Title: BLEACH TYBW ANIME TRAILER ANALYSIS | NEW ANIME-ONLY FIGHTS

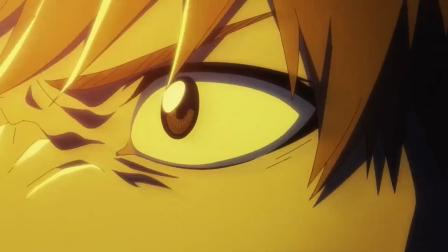Now that we have all had time to digest the new Bleach trailer for the Thousand Year Blood War arc, I wanted to analyse and break down each scene of this trailer,
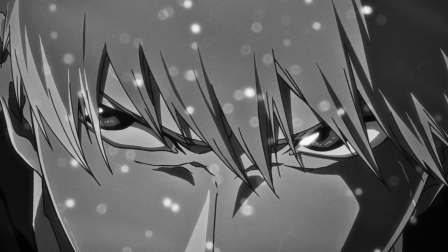understanding as much as I can about the method that Taguchi and the animation team are going for with their adaptation of Bleach's
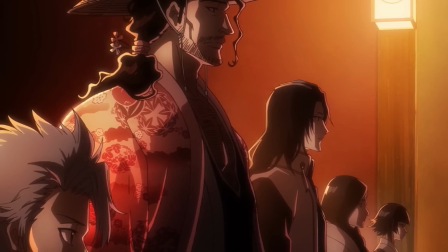final arc. I want to pay particular attention to the aesthetic that is being conveyed through the visuals that we see,
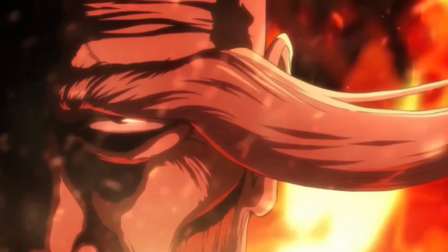the use of Taguchi's signature artistic style and most importantly if we can gather any new information about scenes that are not within the manga.
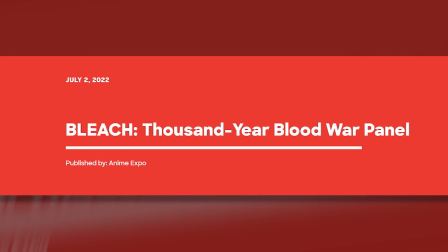So, this first official trailer was released on the 2nd of July at Anime Expo.
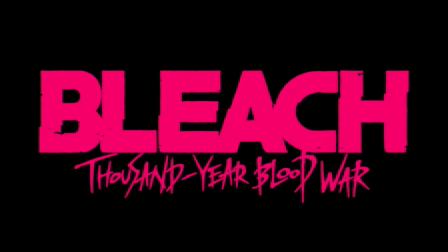So, without further delay, let's begin my frame-by-frame breakdown and analysis of it. So, the trailer begins with the Quincy Emperor song.
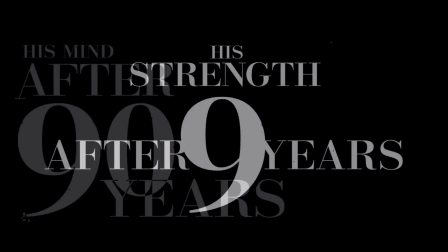It is a Quincy folklore tale of a fallen Quincy king who will make his return to one day rule the world.
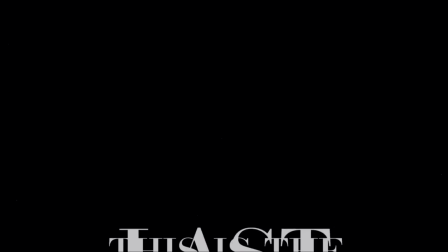The visuals that we see have this film reel effect and the ominous voice of Yuho Buck speaking in the background. The entire beginning of this trailer makes me think of a World War II era aesthetic. it really sets the tone for the upcoming story arc.
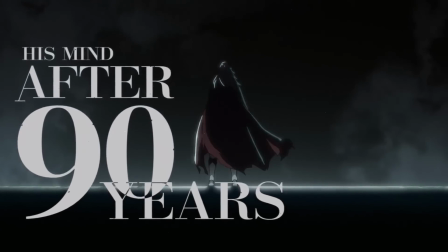The visuals of Yuhobak standing within the space that they have created in the shadows, as we see his invisible army lined up marching out into the sunlight.
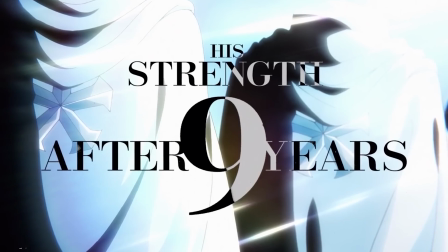The lighting stylistically shines onto their clothing, with heavy emphasis being placed upon their Quincy crosses glistening in the light.
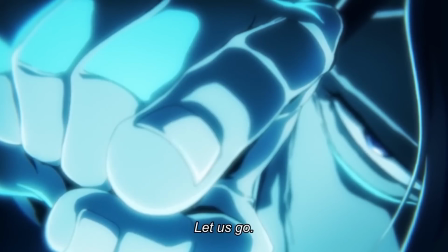This first scene of the trailer ends with Yuhobak saying, let us go, as his army presumably begins their invasion of the Soul Society,
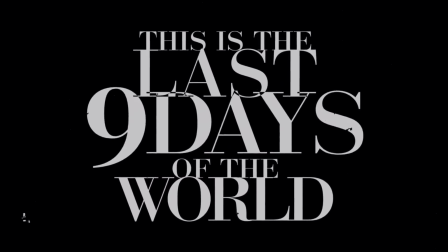as we have the chilling words being spoken by Yuho Bak appear on screen. He states that this is the last 9 days of the world.
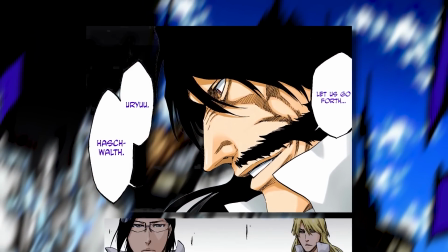This is taken from chapter 546 when he is speaking to Hashwalt and Uryu, just before the start of the Quincy second evasion of the Soul Society.
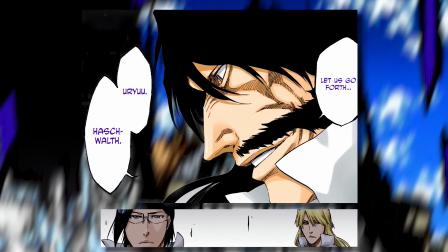This is a powerful way to begin the trailer as it makes anime only viewers appreciate the threat that Ichigo and company will be up against,
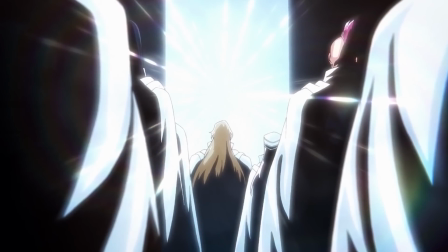with the trailer conveying to us a precise deadline and the enemy are revealed to be a familiar group that we thought were long since extinct,
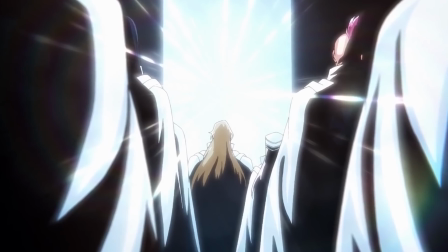as the visual imagery hints at the return of the Quincy and their sealed king.
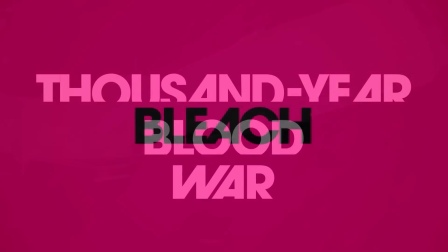Next up we have this incredible visual of Ichigo with yellow light shining over him, as the title card Bleach the Blood Warfare appears on screen.
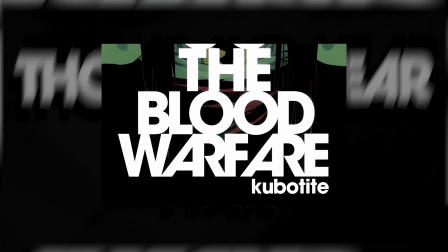They have used exactly the same font as the covers of the Bleach manga volumes.
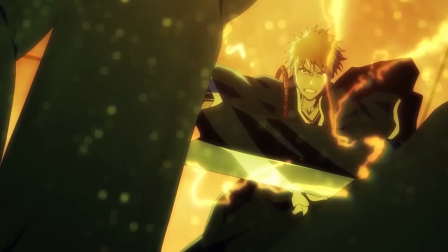In addition to this, the entire scene of the camera panning around Ichigo, is in fact an anime exclusive shot that we don't really see within the manga.
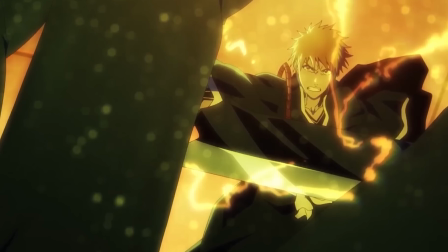Either way, it's a nice visual shot and it may have been just made for this trailer only, but I do hope that it will be included as an expanded scene within the actual episodes.
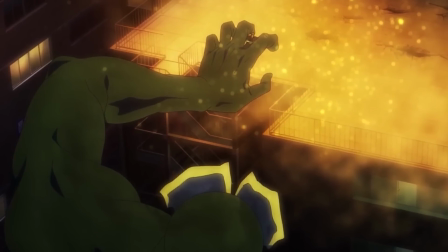Now speaking of this scene, we see how the Reiatsu is animated with this yellow sunset lighting hue that is over the entire scene,
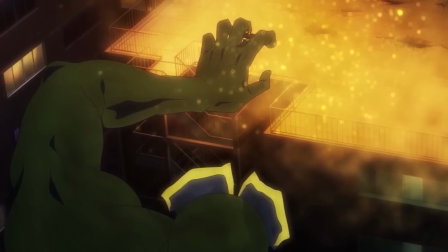as Ichigo charges up his Reiatsu for an attack.
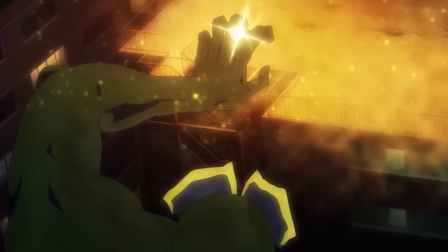During this scene, you will notice the drumbeats beginning as we get our first glimpses of Shiro Sagisu's new soundtrack for the Thousand Year Blood War arc.
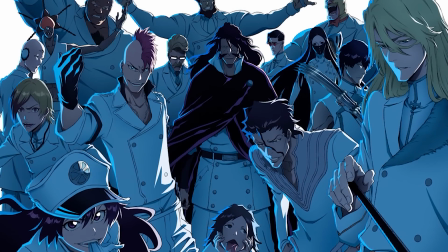I'm presuming that this is a theme for the Quincy that he has created, since it does an excellent job of conveying this feeling of an imperial military marching to war.
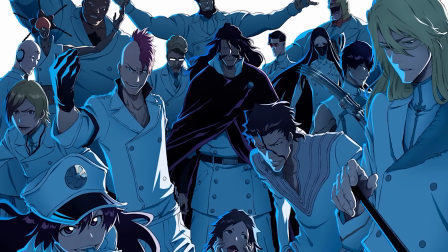Among the incredible animated shots that we see, it is one of my favourite things about this trailer.
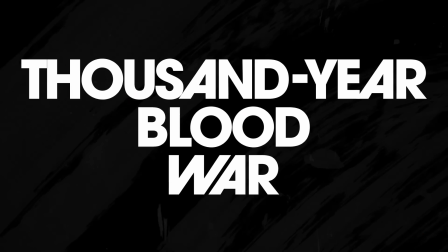The trumpets begin blaring as the Bleach logo zooms into the screen and the Thousand Year Blood War text appears, with the tone really being set that a war is about to begin.
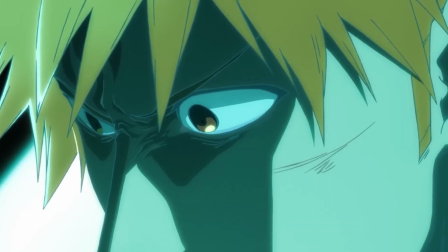The music leads us into the next shot of Ichigo in Hueco Mundo, with this very brief shot of him staring at the ground with a shocked expression that is conveyed through his eyes.
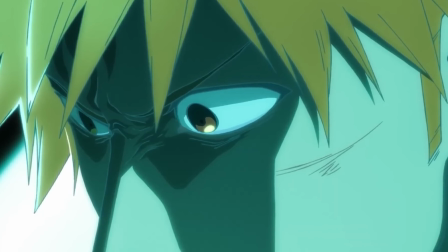His face is overcast with this blue hue and this is our first proper look at Ichigo when he is
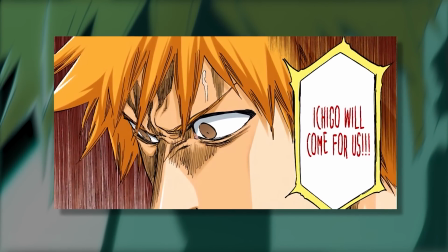trapped within Kirge's prison as he hears the soul society being devastated by the Quincy.
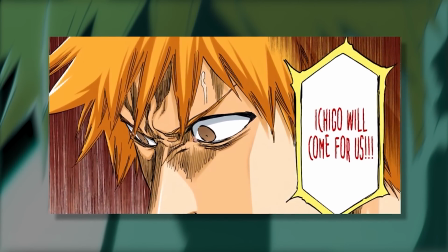All of this takes place within chapter 500.
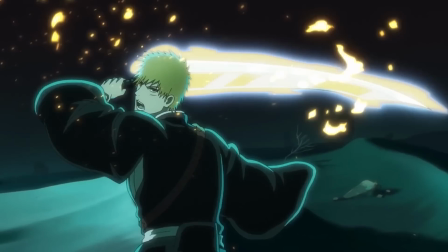We then see him defend himself from an attack pushing back his opponent and you'll immediately notice this muted color palette with the blue lighting that I'm guessing
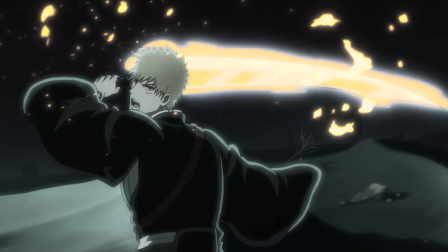which is a reflection of the Quincy's reishi and you'll also notice these golden particles and lighting effects that are used to charge up Ichigo's counter-attack
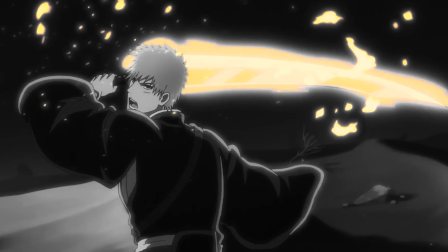which just so happens to be a golden coloured Getsuga Tensho, which is pretty accurate to the digitally coloured manga released by Shueisha.
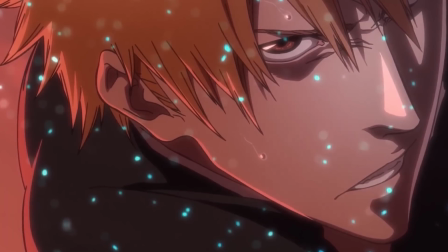We then get an incredible close up shot of Ichigo's face with these blue visual particles raining down in front of him as he fires the Getsuga Tensho.
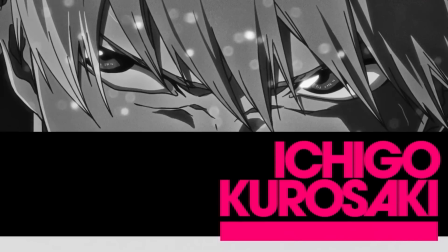Throughout this trailer there are moments where it pauses featuring several characters with pink text appearing introducing that character to us and this visual trend begins with the introduction of our protagonist.